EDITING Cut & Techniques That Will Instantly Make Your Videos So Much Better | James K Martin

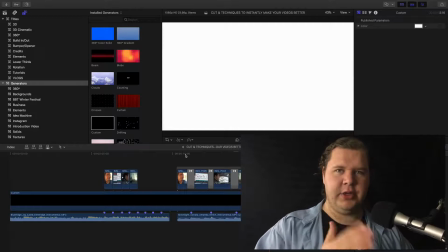1747s
And it just became angelic. So that's how you can use editing your music to just make it that much better.
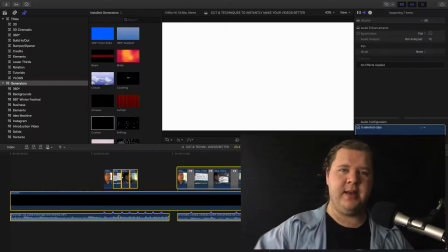1755s
Instead of just having just one layer of your videos and then just slap in a music track, it's nice to have everything sort of match up.
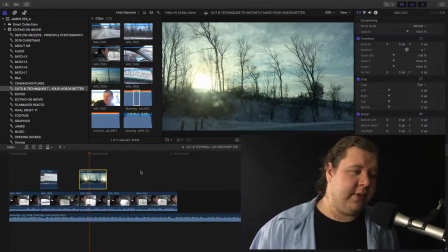1763s
Now here's a technique that I didn't share with you when it comes to your editing, and I see this way too often, is make sure that you're mixing or leveling your music. What I mean by this is you don't want your music so loud that we can't hear you speak.
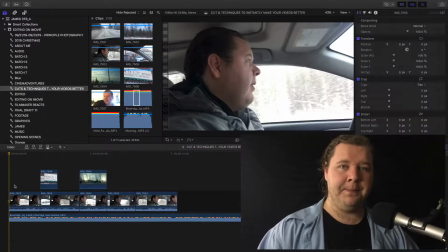1776s
So obviously, you tell me if you can hear me speaking with the music very loud.
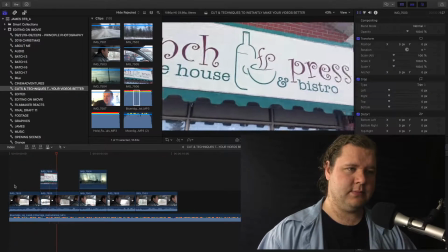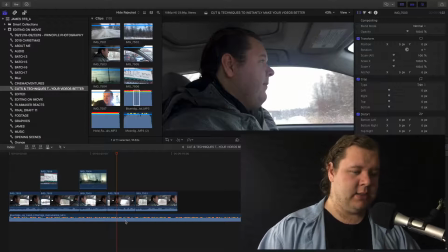1790s
Okay, I don't know about you, but I can't even hear myself think. So what I'm going to do, you're going to change the level of the music and make it lower so that we can hear you more.
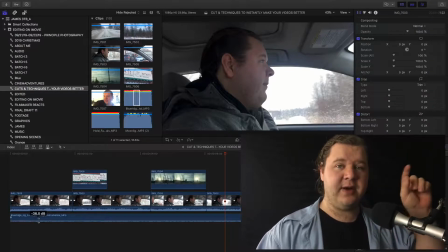1803s
So the idea of this is basically we want to hear the voices very, very clearly and then very subtly hear the music. We don't want the music to overpower us, right? So this is where I would play the video so that we can hear the audio and then change this.
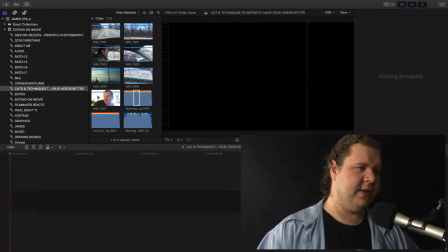1820s
I'm actually going to use a different clip, something with more clean audio.
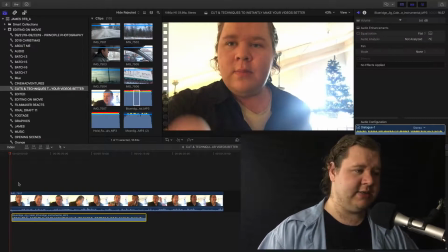1825s
And then basically I'm going to edit through and then just find that sweet spot.
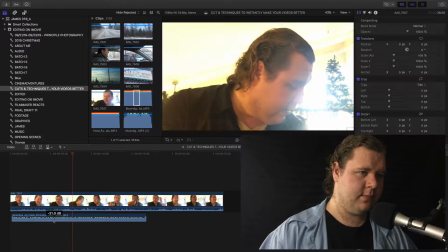1834s Everyone got here early for the sound. And right now I'm just getting set up.
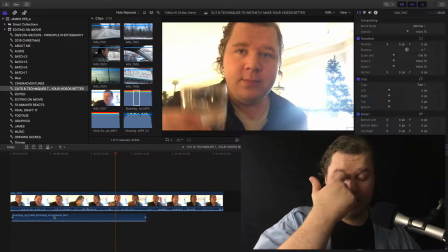1840s So I grabbed.
Alright, so as you can hear, like we can hear me speaking nice and clearly, but we can very subtly hear this music.
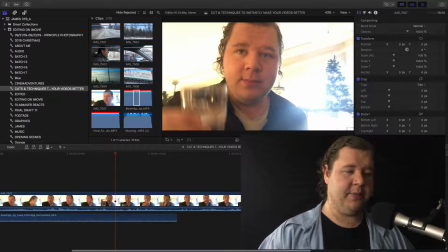1848s
So that's coming in kind of nicely. You can also use this technique for moments when you're not speaking and then bring the music back up.
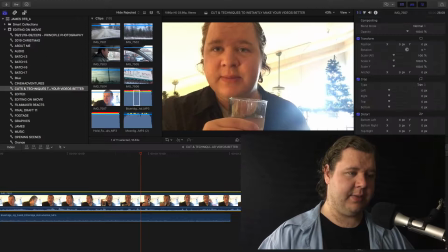1854s
So what I mean by that is, so obviously here, there's a moment where I'm not speaking. Like here.
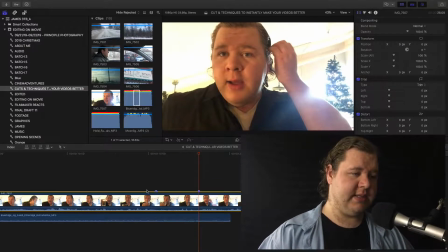1863s
All the way to here, right? So what I might want to do is actually change the music, where you can do one of two things.
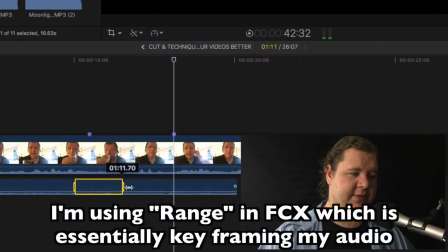1871s
Either one, change the levels like this.
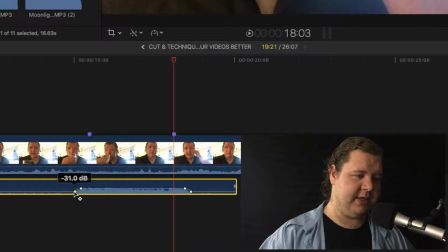1876s
And essentially this is just a very quick version, but what I'm doing is I'm keying the music to go from here to here. Stretch it out just a little bit so it's not as obvious.
Drink just has some
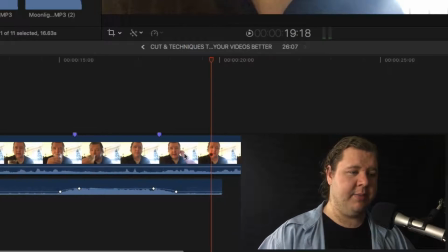1893s
there, so you see how it's going from low to high, but we bring it back low just to hear the voices again. So we can do that, or I'm going to get rid of that, and what we can do is cut here, raise the music to the desired level, add in some crossfades like we did before.
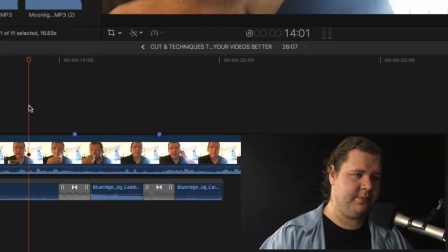1911s Just has some
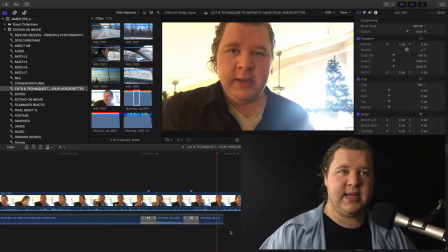1917s
excellent. Because as you can see, the music actually plays a part, right? Like if we did that,
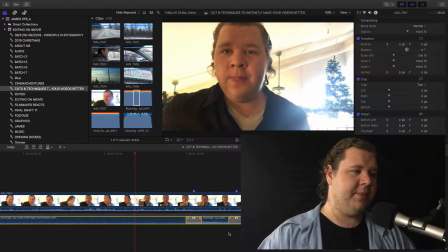1922s
you know, it actually seems kind of lively and fun compared to if I were to use like really sombering, sad music.
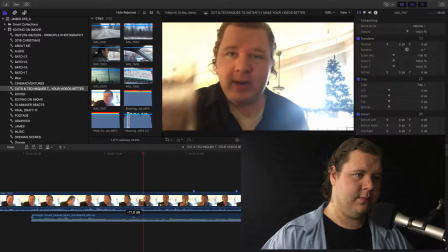1932s And right now I'm just getting set up. So I grabbed just a drink, just has some birthday.
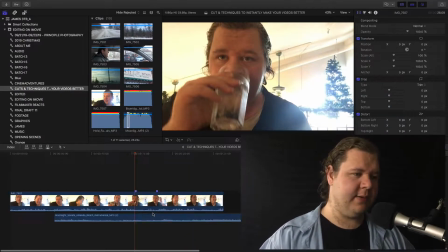1938s
It's very mellow and very sort of sad. So technique number 9 I'm going to share with you.
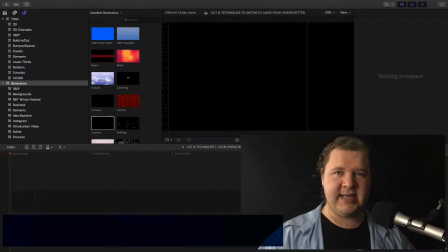1944s
So we just learned about editing music. I want to quickly show you about editing text. Now again, we're not talking about how to create your graphics or text. This is just how you want to use text in it. So I'm literally just grabbing something super basic, just going to my text.
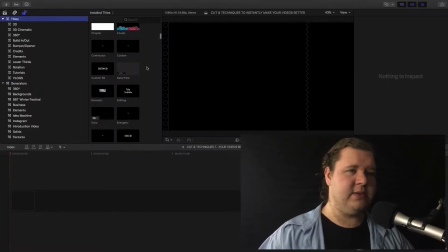1960s
Now this will depend on the software that you have. I know some softwares don't have something, you know, basic. Doesn't matter. You can use whatever text that your software gives you. So for mine, I have just basic title. So it's nothing special.
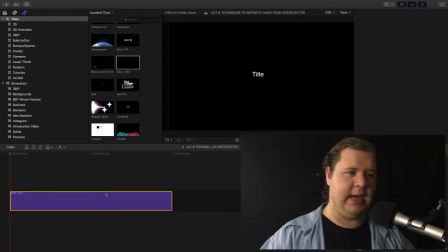1976s
It's just that. No effects, no color, nothing. So I'm just going to use this to give you an example.
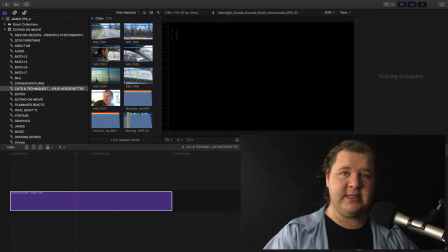1982s
So I'm going to just write my name in. What I like doing is when you have your text, what you can do is you can use
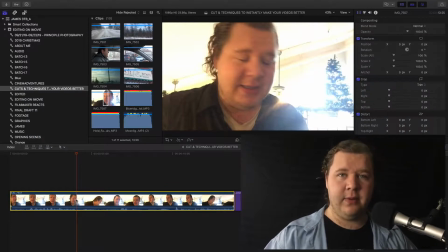1991s
the technique that we learned before with the J cut and the L cut.